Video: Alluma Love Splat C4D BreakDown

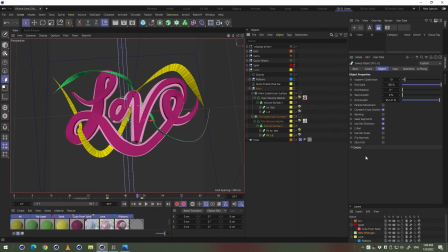744s
The one thing that I might be doing a little bit different with these is, in addition to sort of animating the sort of, I guess, end growth,
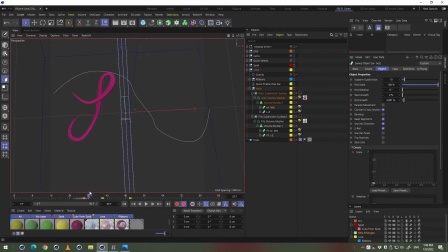757s
I also animate the scale in order to sort of have them sort of come out with sort of a tapered effect rather than just sort of a straight reveal across, since I wanted to sort of look like it was growing out rather than just sort of, you know, a clean wipe across.
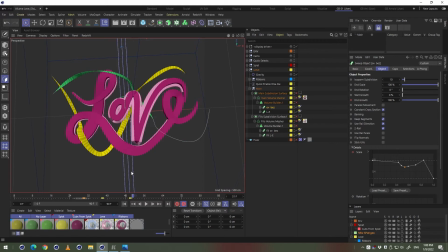774s
Granted, when I do have this in my volume builder and volume mesher, that sort of rounds out everything and smooths it, but I still wanted to have more of a tapered effect for the draw on rather than sort of a
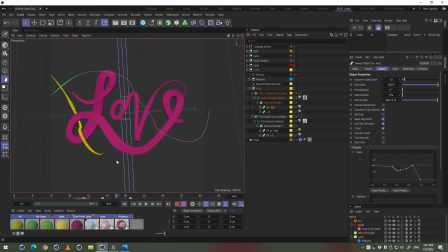789s
straight reveal, as I mentioned previously. And I have that effect for both of the sort of main inside reveal and the main sort of outside reveal as well. The main difference is that for the sort of backing fill,
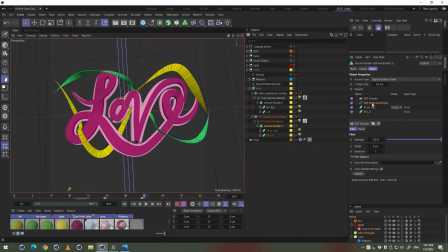809s
I also animate the dilate and erode on the volume builder. So again, I'm using the volume builder in order to sort of create the sort of bubbly,
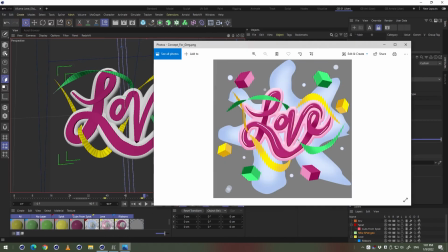823s
sort of, I guess, rounded effect that was in the original concept design that I was given here.
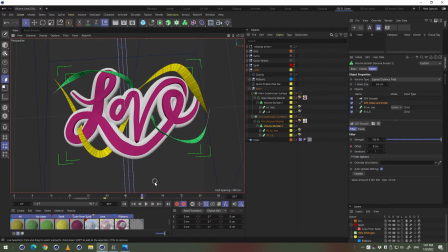830s
So I also animate that to sort of grow on this sort of backing area as well,
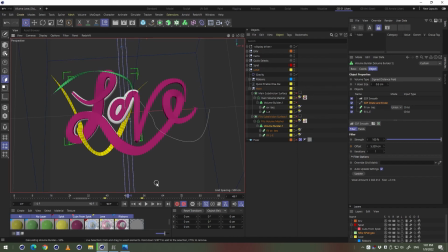839s
just so that it's not just a straight sort of draw on, it sort of grows and draws on as well. But that as, I think, sort of an interesting effect that I think was suggested as well. So it was a good idea to use there for this sort of effect.
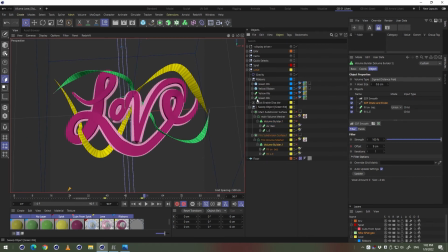859s
And then very similarly for the ribbons here, I also have these sort of reveal on. Now, in the case of the ribbons here, I don't use a sweep. You can see here that my original idea was to use the sweep object,
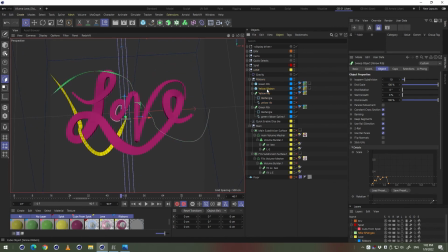878s
but because I wanted these also to have more of a tapered effect, I went with the spline wrap object here. This just gave me some extra control in terms of the sort of end movement that I wanted to have on the ribbons that was suggested.
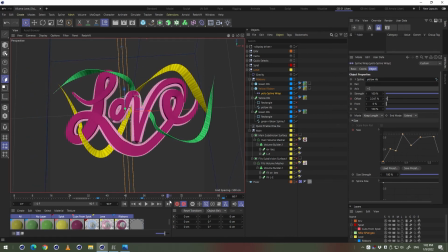896s
So I wanted them to sort of slide along the spline near the end here, which in the final render you kind of don't see quite as much as it seems apparent inside of Cinema 4D. So that's definitely something that I might have been able to push more or maybe adjust my materials.
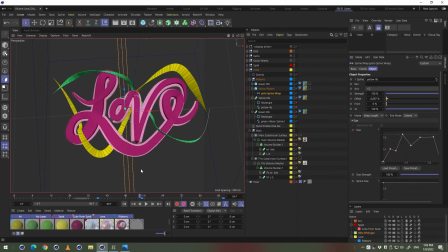914s
But regardless, the actual animation of this is very similar to the other one. I'm able to create sort of the growth of it sort of over time. And on this one, instead of doing the parameter 2, I only animate sort of the size factor,
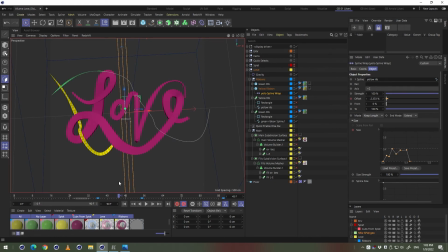933s
which would be the equivalent of the scale on the sweep object. So you can see here on the right side that it sort of grows over time. And that is something that happens on the green one as well. And then of course I offset that accordingly.
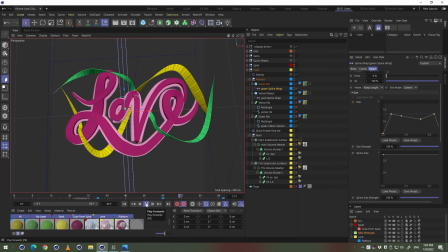951s
So that's how I'm able to actually draw on these sweep lines across the spline here. And then using the volume builder, which I'll turn on now. And we give it a second to process.
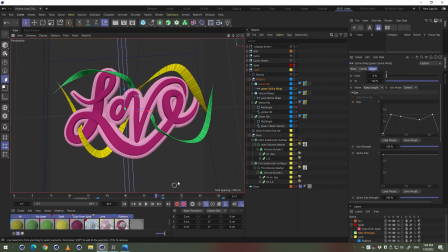970s
I'm able to create sort of the nice sort of rounded effect that
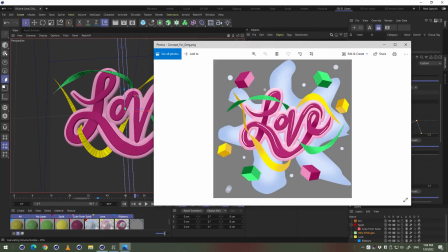976s
I want to have based off of my original concept that I have here.